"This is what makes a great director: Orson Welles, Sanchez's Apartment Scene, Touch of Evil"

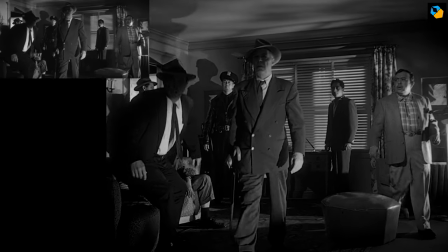(12:27)
The first time, it's on Menzies, who is walking in shadows until a light suddenly shines on his face,
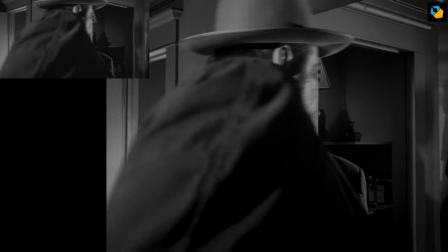(12:33)
a spotlight turned on, because Quinlan just got out of the bathroom.
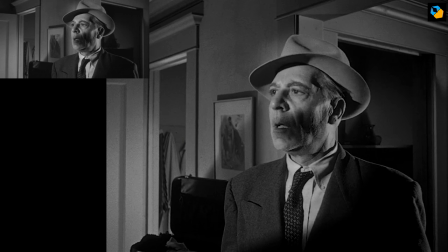(12:37)
Menzies is like a guilty kid who is caught red-handed, but it was just a false alarm.
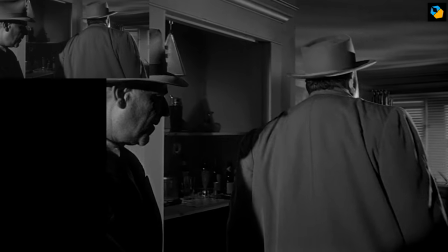(12:43)
We never see the bathroom door, so this is one cool way to subconsciously lead us to believe it's there.
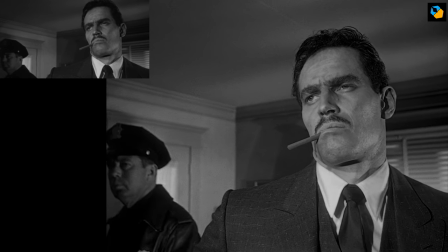(12:49)
The second time the close-up is used is when we study Mike's face, but even then he's not completely alone.
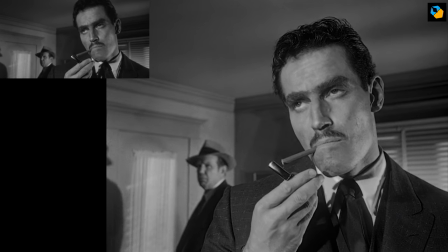(12:56)
Nobody is free of the other in this scene. They're all caged in.
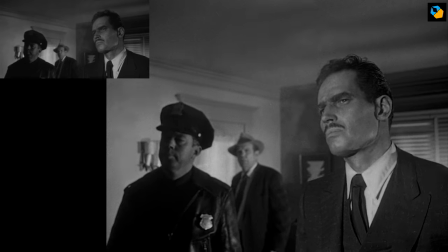(13:00)
Another point is, the ceiling is almost always in frame, bearing down on everybody. body.
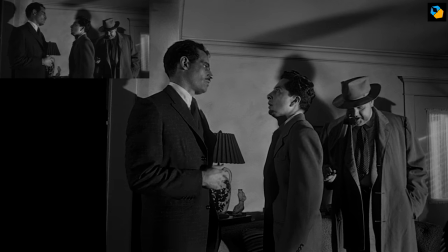(13:06)
This greatly enhances the effect of claustrophobia these individuals find themselves in.
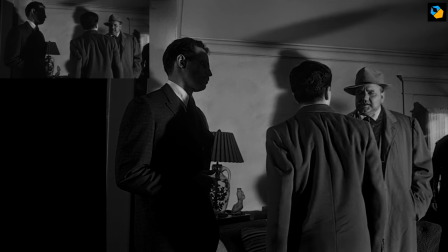(13:11)
That means the camera was mostly below eye level, and only occasionally near it.
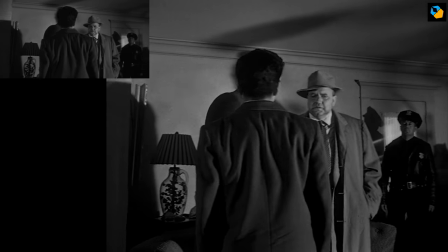(13:17)
Notice the lighting on the walls. About half the lights are from the bottom or slightly below eye level.
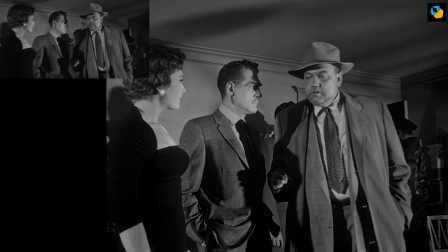(13:22)
They are hidden away from the camera, and many are flagged to only hit where they should. Some lights are switched on and off during the take.
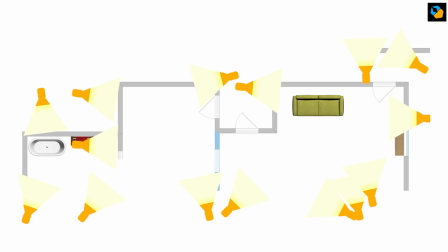(13:30)
All in all, I I counted at least 15 hard lights, three of which are outside lighting the door and the blinds.
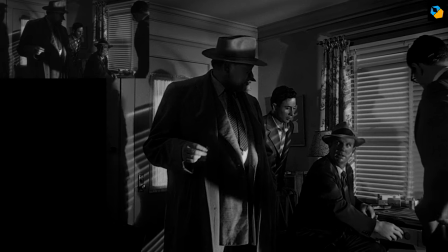(13:36)
The pattern of the blinds is created by a gobo from another light, though I could be wrong here.
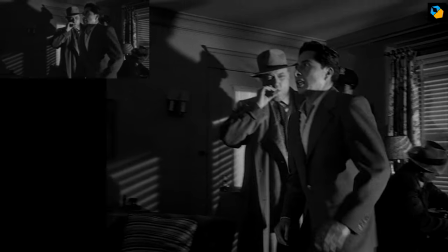(13:42)
This lighting style probably won't work in color, but looks great in black and white.
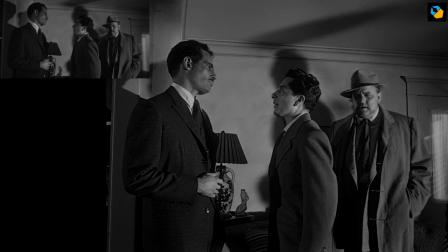(13:47)
Of course, Russell Mettie, the cinematographer, knew it caused prominent hard shadows on the walls.
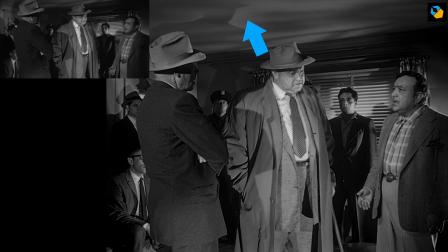(13:52)
These shadows greatly increased the impression of the number of individuals in the room, adding to the sense of claustrophobia.
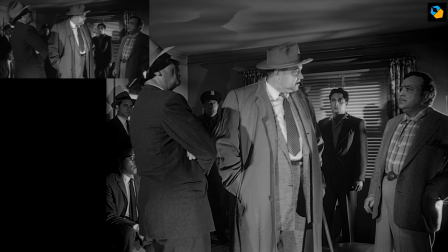(13:58)
Imagine if the walls were left bare, how boring would it have been?
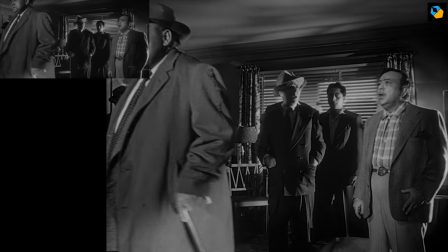(14:03)
Notice how most of the extras don't move during the take, otherwise their shadows would have become distracting.
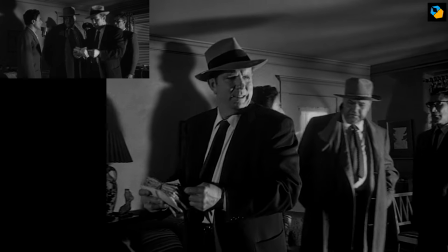(14:09)
Most lights are hard Fresnels, I'm guessing, so they throw hard shadows.
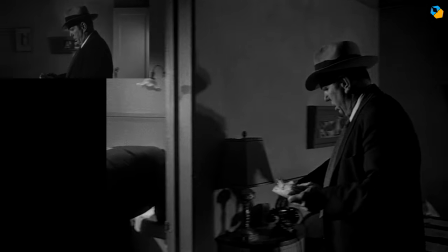(14:13)
Some of the lights are open-faced and provide a wider coverage and slightly softer shadows.
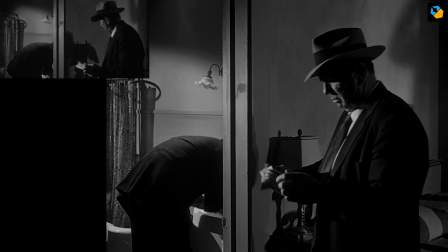(14:19)
In the living room, the light is from the bottom, seemingly motivated by table lamps and the window. window.
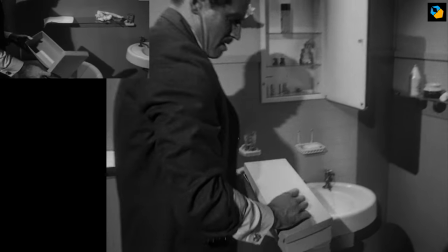(14:24)
In the bathroom, the lights are motivated from the top, where a regular bulb would have been.
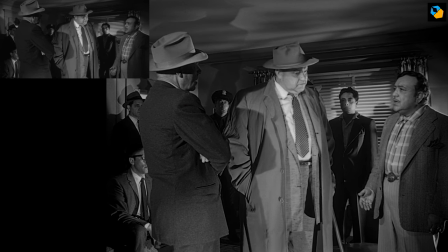(14:30)
Some of the lights were also possibly moved around, like in the second section where the light on Quinlan is almost at his feet.
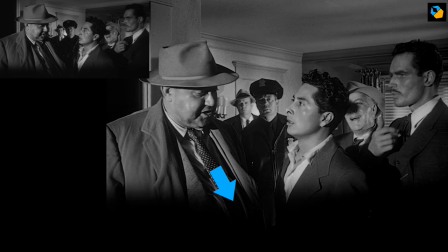(14:36)
You can see in many shots there's a net or flag at the bottom of the frame, that's because it would have been brighter at the bottom than at the top.
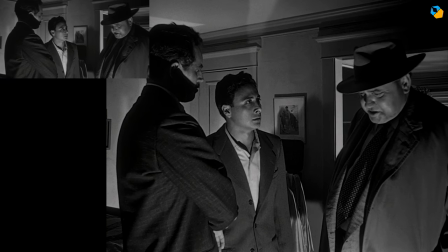(14:44)
I told you there was a mysterious element in the scene, and that's the door going nowhere.
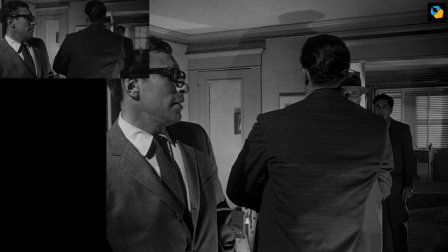(14:49)
In the beginning it's open, then suddenly it's closed. In the third section, it's open again.
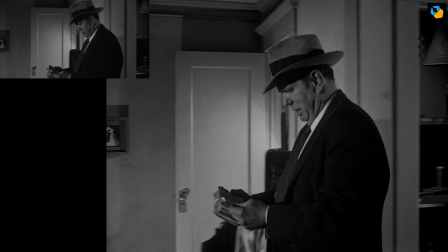(14:55)
Of course, it's not a continuity error. In the first and second sections, there's a light hidden inside that adds something to the background,
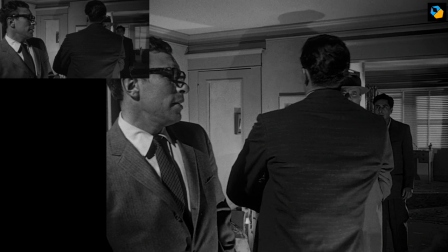(15:03)
while in the second, that light would have been shining into camera, so the door had to be closed.
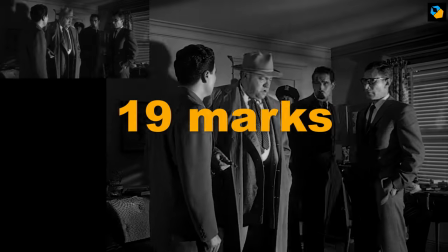(15:09)
One last thing I noticed is that there are many marks in the first section, where characters are being added and withdrawn, and lots of information is being passed along.
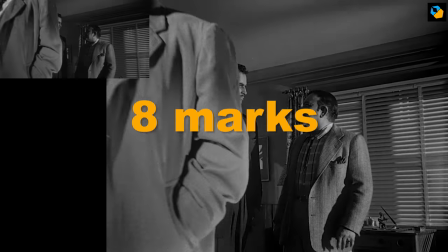(15:17)
In the third section, the number of marks are only half that, and the camera adds each mark for longer.
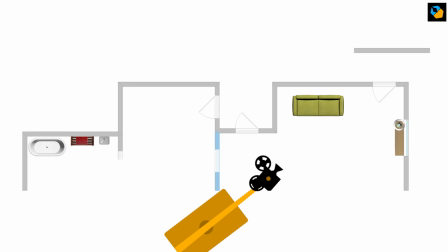(15:23)
That's not all. In the first section, the marks go from left to right and back all over the place. On the other hand, in the third section, the camera is mostly pointed in one direction, with only slight changes in angle.
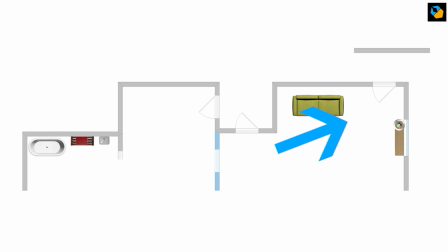(15:36)
Wells has literally used the angle and direction of his camera to focus on the most important aspect of the story.
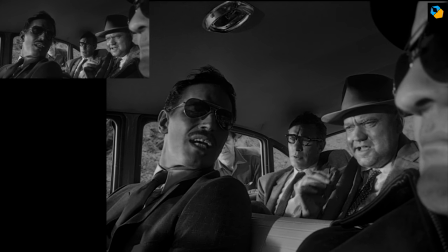(15:43)
What are these two men going to do? That's all we care about at this point.
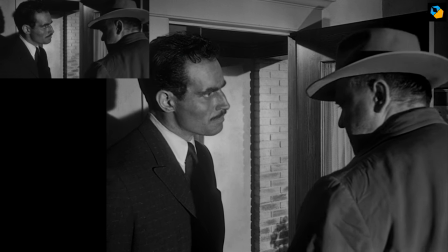(15:47)
A number of people were involved in making this long choreography succeed.
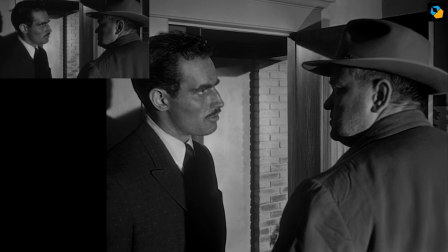(15:52)
The actors, Wells as director and actor, the camera and grip crew, the gaffers,
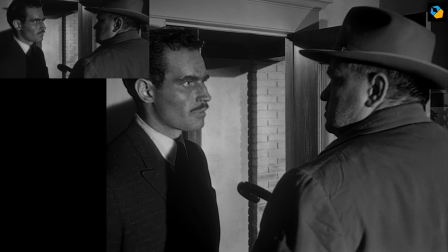(15:58)
everyone had a part to play, and they all had to follow the script and concentrate on the action.
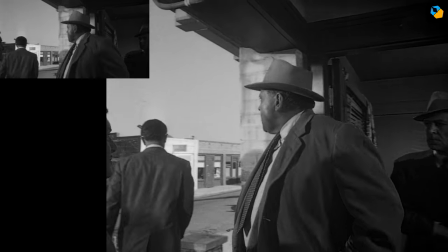(16:03)
No Instagram or Twitter. At the end of the day, Wells got 12 minutes in the can.
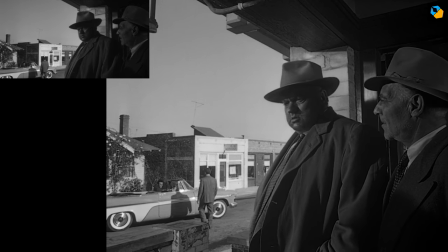(16:08)
That's excellent for a day's work, especially when it's the very first day of production.
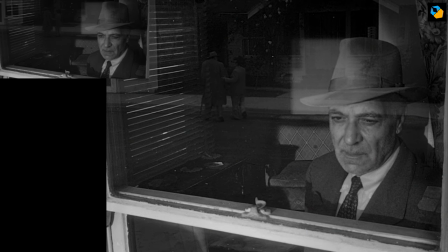(16:13)
Wells brought in every important actor in the film for this first day. They had been rehearsing for two weeks so they knew their roles well. Imagine the euphoria at the end of the day. They were a team led by the great Orson Welles.
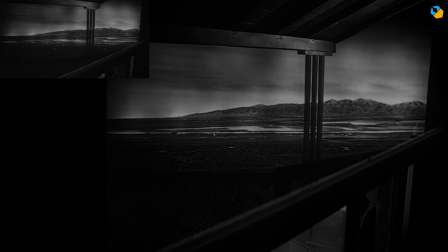(16:27)
I admit the first few times I saw this movie, I wasn't aware this was a one-take scene.
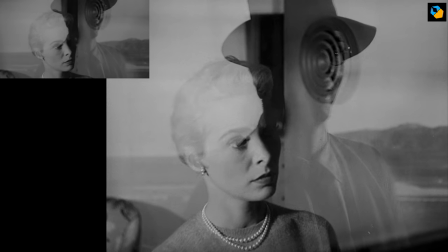(16:32)
It is so adroitly hidden even though it's in plain view.